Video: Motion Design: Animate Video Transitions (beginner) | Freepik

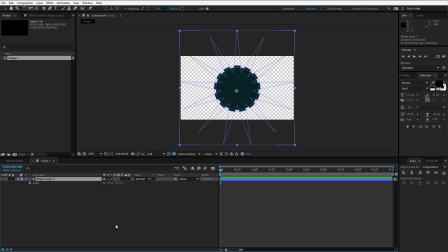4:22 I'll open up S for scale, and by pressing the shift key, I also press R for the rotation. On the scale and the rotation, I'll set keyframes. At first, the scale should be 0%, and depending on how long I want the transition to take, I'll place it at about 1 second and 50 frames. We can see it here.
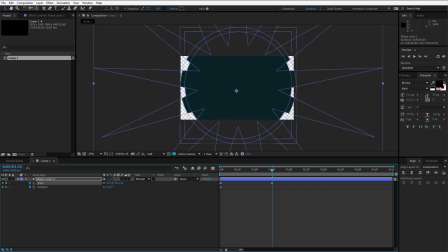4:45 I want the scale to be much, much bigger, so it covers the entire screen. Apparently, it's about 400%. While doing so, I also want it to rotate maybe 180 degrees, so it's not too quick, not too slow. Let's preview the animation. Yes, this looks pretty nice. Now what we have to do, this will be really simple, because we can click on the shape layer, click Control or Command if you are on a Mac, D, D, D. So we have four objects.
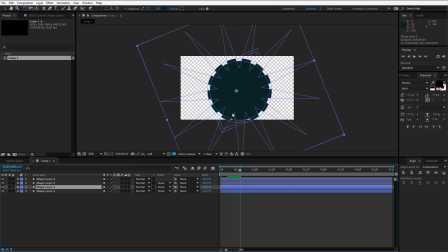5:18 Let me go a bit forward. The second object will be placed in the right corner.
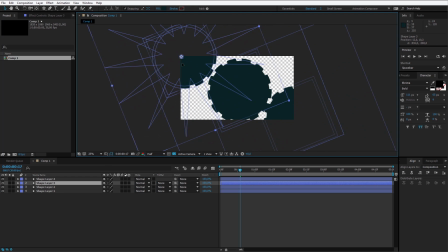5:24 The third object will be placed in the left corner. And the last one will stay in the middle just as the first was. Please select the second and the third and maybe change their colors, just so it isn't so boring.
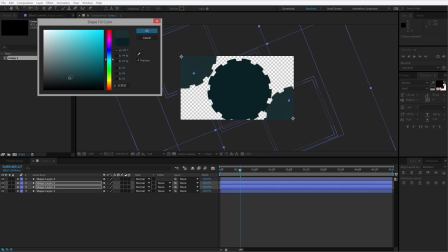5:37 I'll stay within the blue range, just so it's slightly visible that those colors are different.
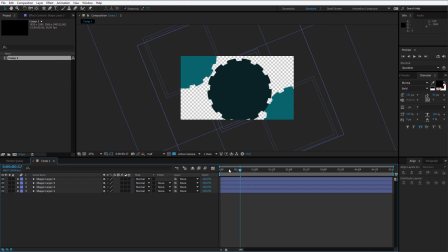5:42 I press OK, and this is how this animation basically would look. Okay, that's a bit too boring, so we need to stagger the layers. I'll select the layer, I press the left Alt or Option key, and I select Page Down. 1, 2, 3, 4, 5, 6, maybe 7 frames forward, this will be okay. 1, 2, 3, 4, 5, 6, 7, 1, 2, 3, 4, 5, 6, 7. I want to be somewhat precise here, so it really looks cool. 1, 2, 3, 4, 5, 6, 7. All of them, by pressing U, have the same keyframes, so we don't have to animate it manually, because we animated it in the beginning.
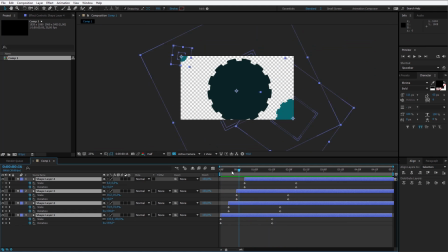6:19 Now we see how this transition will look, and the animation is already very interesting, but we lack some closure. I'll show you a great trick in After Effects. Select all those layers, right-click on them, click on Pre-compose. I'll call this composition Transition Animation. I have this transition animation. Now we have all those objects within one composition. You can always go back and change things up here. Click on this pre-composed composition and click again Ctrl+D to duplicate it. I'll call this, by pressing Enter, I can change the name of this layer. I'll call this Reveal. And I'll show you why, because I can place this forward by making sure that modes are visible. By clicking the second button here, you can use the modes. I'll select the mode Silhouette Alpha.
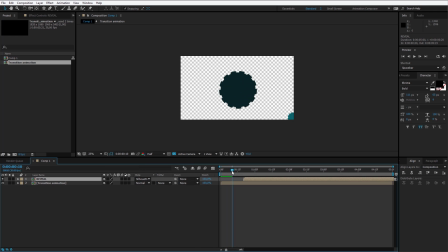7:18 What Silhouette Alpha does, it reveals the layers with the layers. So as the animation, the second animation will start here, it will start to reveal itself.
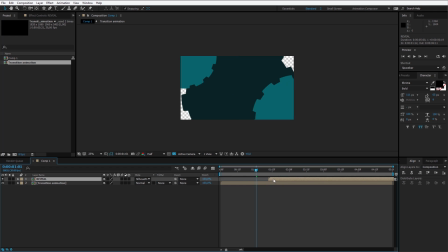7:29 I see this is too close. We can go forward. Okay, and now we can preview our finished transition. Okay, this looks really beautiful. You can go a bit forward so it isn't so quick.
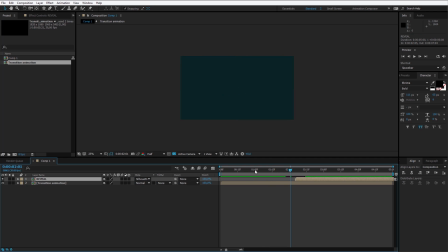7:45 So the video has time to reveal. I would even risk to go a few seconds forward. And this is a perfectly prepared transition we can use for any video. I'll check when the transition ends. At about 3 seconds and 50 frames, this transition is finished.
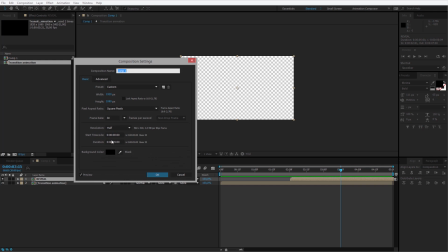8:04 So I press Composition, Composition Settings, and I change the duration to 3 seconds and 50 frames. And this is a perfectly prepared transition for use in any video. Now you can select those two pre-compositions and pre-compose them once again. I select a shortcut, Ctrl+Shift+C, but you can also right-click and pre-compose. Use this animation.